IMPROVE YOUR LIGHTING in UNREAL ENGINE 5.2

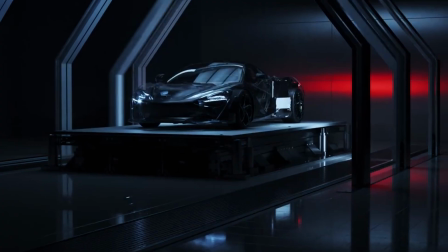(4:27)
Looks fine for now, we will adjust their position later. Following the reference, right now I want to create red tint from the car rear lights.
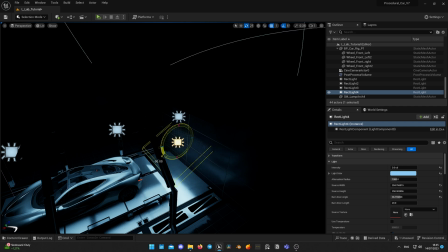(4:35)
Once again, I duplicate already existing light, change its size and actor details,
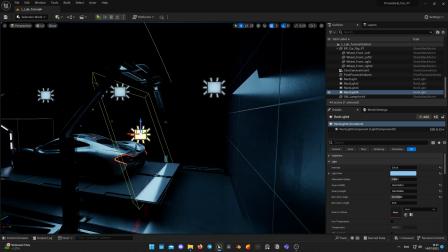(4:40)
place it near rear end of the car, and change color to red and slightly lower in intensity.
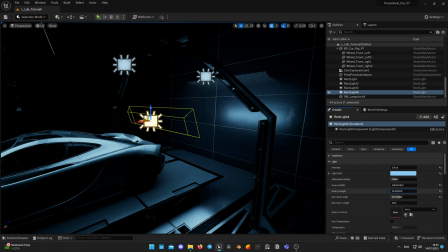(4:48)
It's always good to look for the references when you're creating the scene like that. It really helps to understand how the light works and how to approach it into your environment.
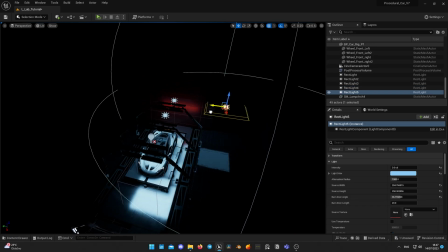(5:02)
Next step is adjusting some global light that will make the whole scene less dark.
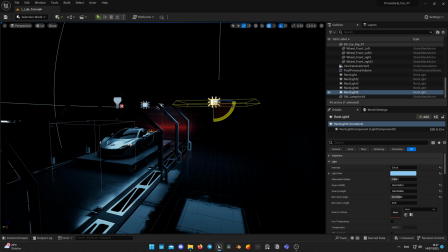(5:07)
Again, I just duplicate ceiling light,
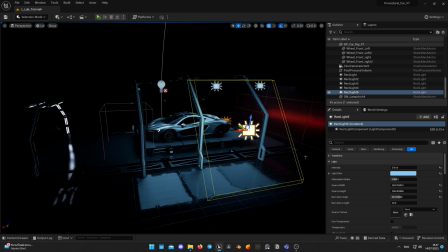(5:09)
increase its size and change intensity to add some soft light to the whole construction from the right side so it fills the scene with a soft light.
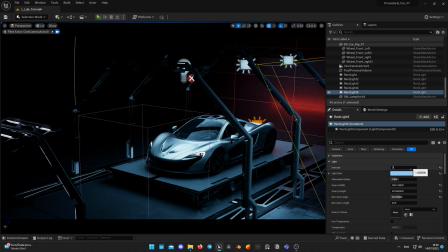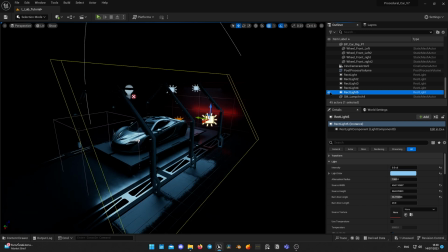Now I will adjust camera position to the reference picture.
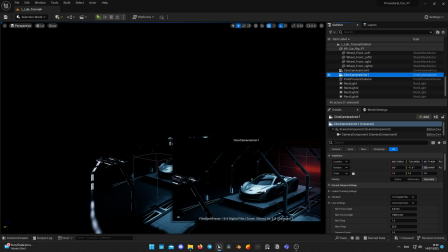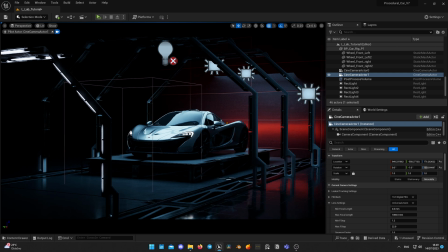(5:48)
And start adjusting lights position to make accents to our object lines and highlight the geometry, showing it in the best way possible.
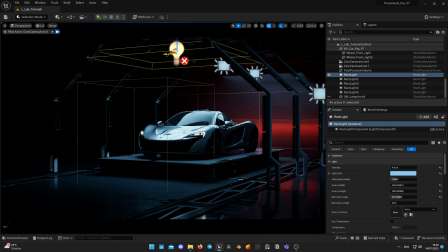(5:56)
For example, with one of the ceiling lights I want to split windshield in half, so it can create checkerboard pattern, playing with dark and light parts.
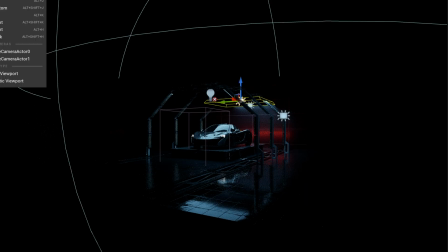(6:05)
Also, I'm working on making nice flat reflection on the car's bonnet. Try avoiding multiple complex reflections from the multiple sources of light.
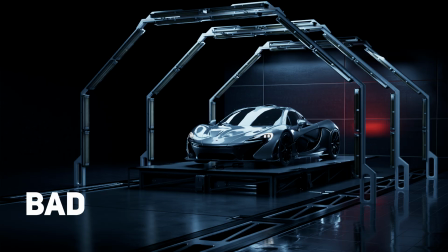(6:14)
It really makes it harder to understand the geometry of the car or the object you light and just makes the picture look dirty and unprofessional. Looks good to me, but we are not finished yet. Here starts the most interesting part, light channels, which is the magic of lighting in 3D.
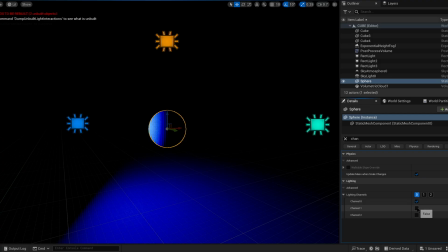(6:31)
Unreal Engine has three light channels for each mesh and source of light, which means you can create lights that are not affecting certain objects and don't drop shadows. So you can create unreal light scenarios which will look really epic.
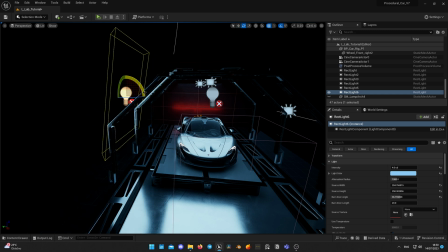(6:44)
For example, I want to emphasize right side of the car, but I don't want to create additional shadow and ruin the shape that ceiling light is painting right now.
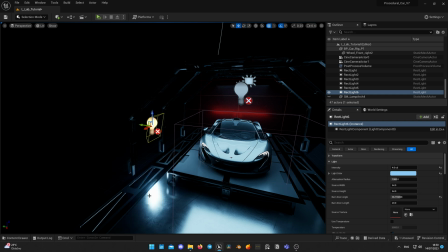(6:52)
I create the light, adjust its position and size, place it where I want.
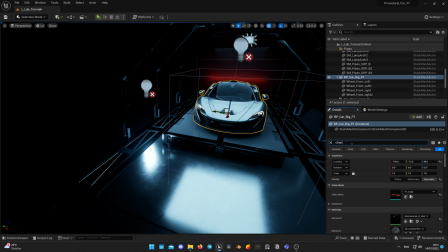(6:57)
Now I select my car model and look for channels, and enable channel 1 checkbox.
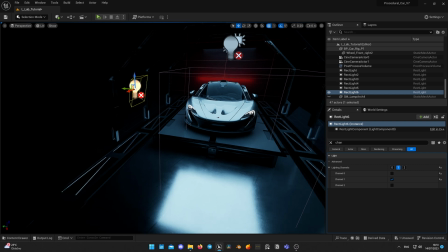(7:03)
So now my car model will receive light from two channels. I select my light and enable checkbox for channel 1 and disable channel 0.
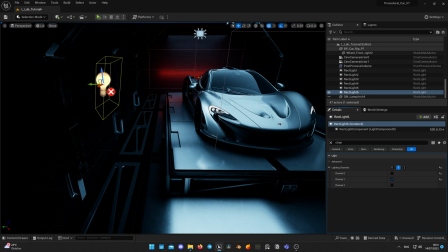(7:12)
So my construction parts won't be lit by this light. By default, all objects in Unreal Engine are using channel 0, so light affects all of them in the scene.
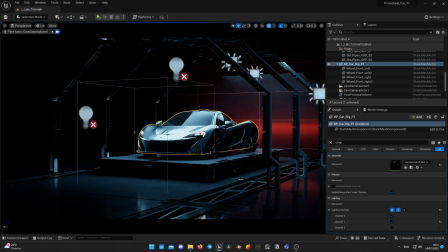(7:21)
If you add model to separate channel and tell the light to affect only one channel, like in my example, you will get this result.
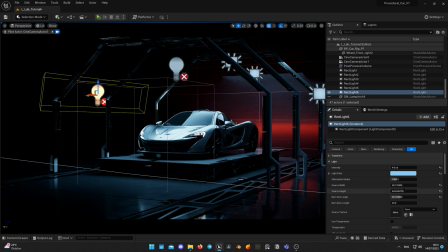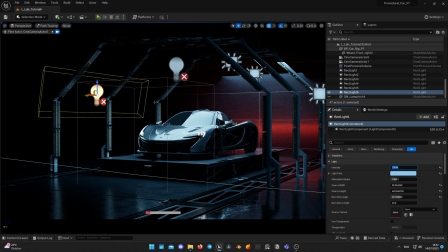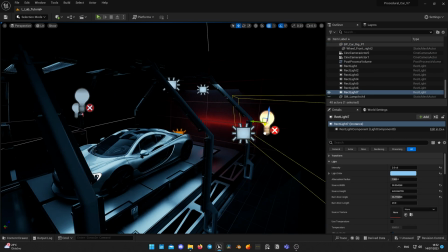(7:57)
Now I duplicate the light to emphasize the back of the car and adjust all the light's position right now,
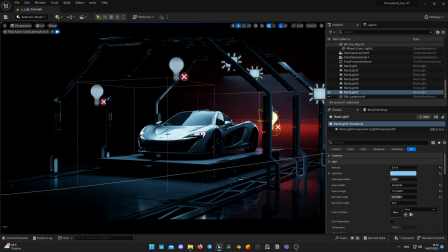(8:02)
and enabling light channel 1 for car wheels too, so they will also receive the light from this light source.
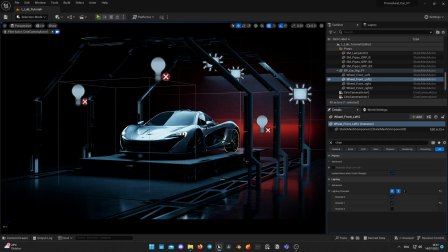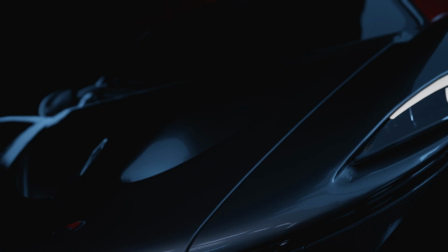(8:21)
Let's make a conclusion for this scene. Try to avoid multiple shape reflection on geometry.
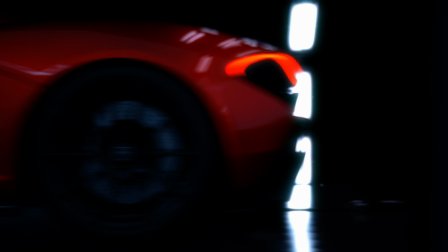(8:26)
Keep them plain and simple in order to make accents on shapes. Use light channels to make your object pop out without affecting other parts of the scene.